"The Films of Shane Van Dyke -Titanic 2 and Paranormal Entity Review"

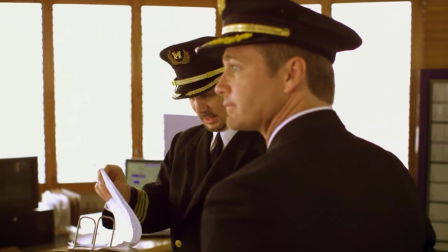I'm assuming to hide the fact the ship they filmed on wasn't moving. At night, though, they decided to shut the blinds on the ship.
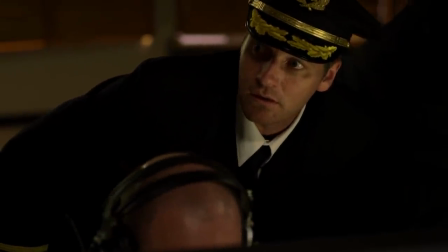I'm pretty sure you're supposed to leave those open so you can see.
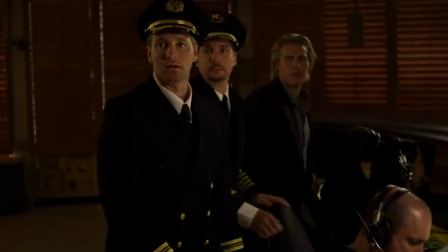It's hilarious when the iceberg scene happens because they all look out a window at it, but they never show the window because they can't.
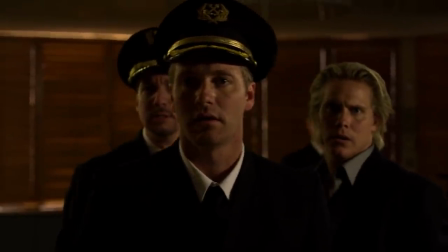My guess is the ship was docked the whole time and they couldn't open the windows or film in a certain direction because it would show a city.
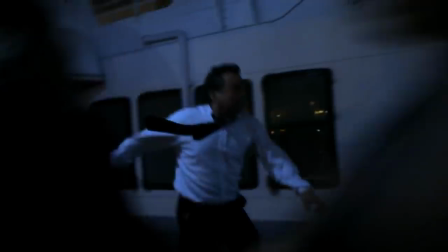My theory was proven in another scene where a guy runs past a window and you can clearly see the city in the reflection. Also, when the ship gets hit, barely anything is affected. Like, they shake the camera and the actors move around. They throw some objects, but if you look at the surfaces of everything, they're all kind of still,
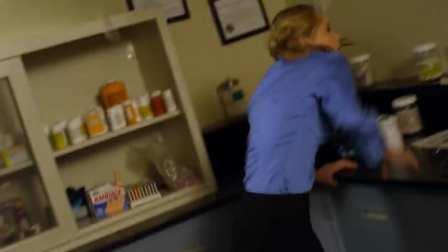like the dishes aren't moving off the table, the pills aren't coming off the shelf. It's kind of like this, like, oh no, everything's shaking, but all this stuff is staying still. Yeah, they could have just did a little bit better. Put a PA underneath the table and shake it during a scene or something. I don't know. It's really not convincing at all.
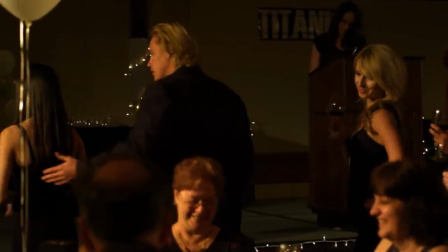Also, their luxurious ballroom looks like a school dance hall or a local VFW or something.
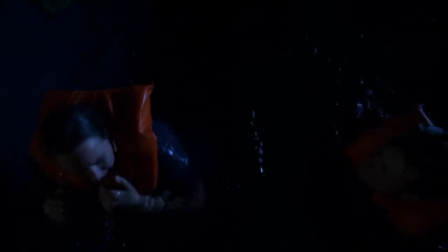And look at this. You can see the bottom of the pool they filmed in. I'm pretty sure this is supposed to be the middle of the ocean, but whatever. Okay, I didn't want to compare this movie to James Cameron's Titanic because that's really not fair. But just for the hell of it, here's what the ship sinking and being flooded looked like in that movie.
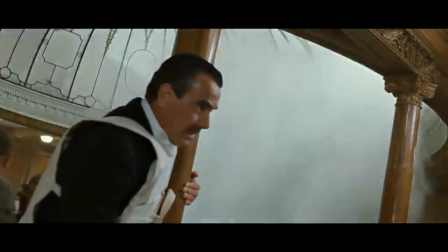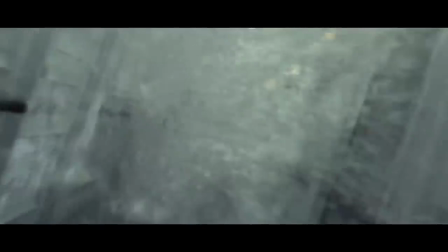And here's what the ship sinking and getting flooded looks like in this movie.
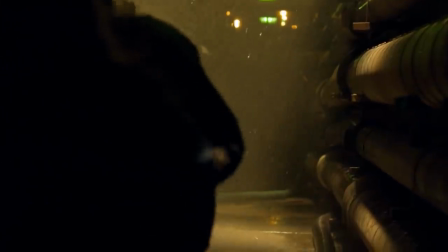And then we have the most intense scene in the entire film. The hallway full of wires scene.
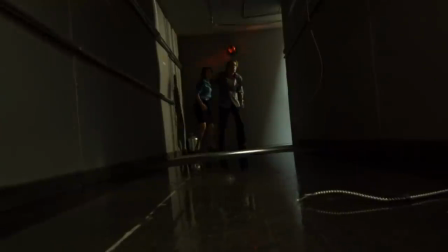Our heroes are trying to escape to the ship's diving facility and they come across this crazy obstacle. A puddle on the ground has some wires around it. I imagine the way this was written, like it was supposed to be like ankle or knee deep water or something. And the wire was probably swinging around like a snake, like almost like an actual snake. Like it had a mind of its own. You've seen it in movies before. But what they got was just a puddle on the ground and someone off camera just wiggling a wire like this. I mean, like, I know they didn't have the budget or the ability to pull off this scene. They probably could have scrapped it and come up with something that was more doable and also exciting.
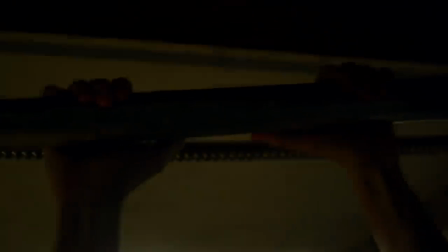You know what's not exciting? Seeing two people pretend to like monkey bar across a pole.
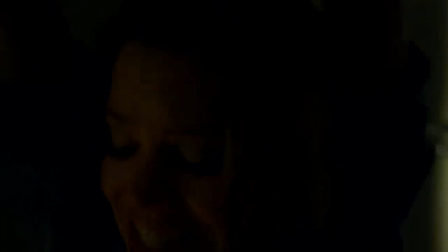Like, it's so clear that they just did close-ups like where they're like this, which is fine. That's what happens in bigger movies, but they usually hide it a little bit better, or they try to do more wide shots to show, to make it more exciting. But no, in this one, they just kind of walk along a rickety pole that can hold two people, apparently. I think it's one of the worst scenes I've ever seen. I've never been more less tense and less excited during a scene that's supposed to be tense and exciting.
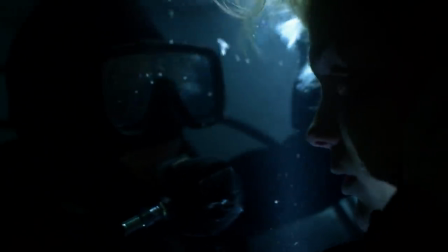I'm actually surprised Shane Van Dyke killed his character off in the movie.
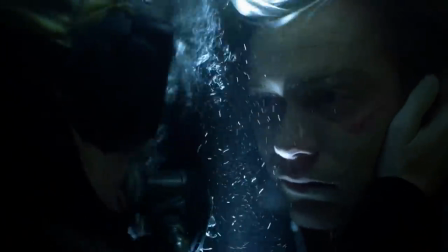I know it's to rip off Jack dying in James Cameron's film, but he made himself seem like the coolest, most awesome dude in the whole movie.
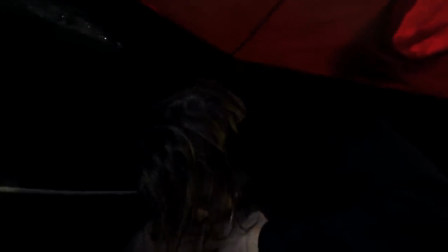I was willing to bet he would make it out at the end. So that's Titanic 2. This is the first time I've seen it. It's not very good, from what you can imagine.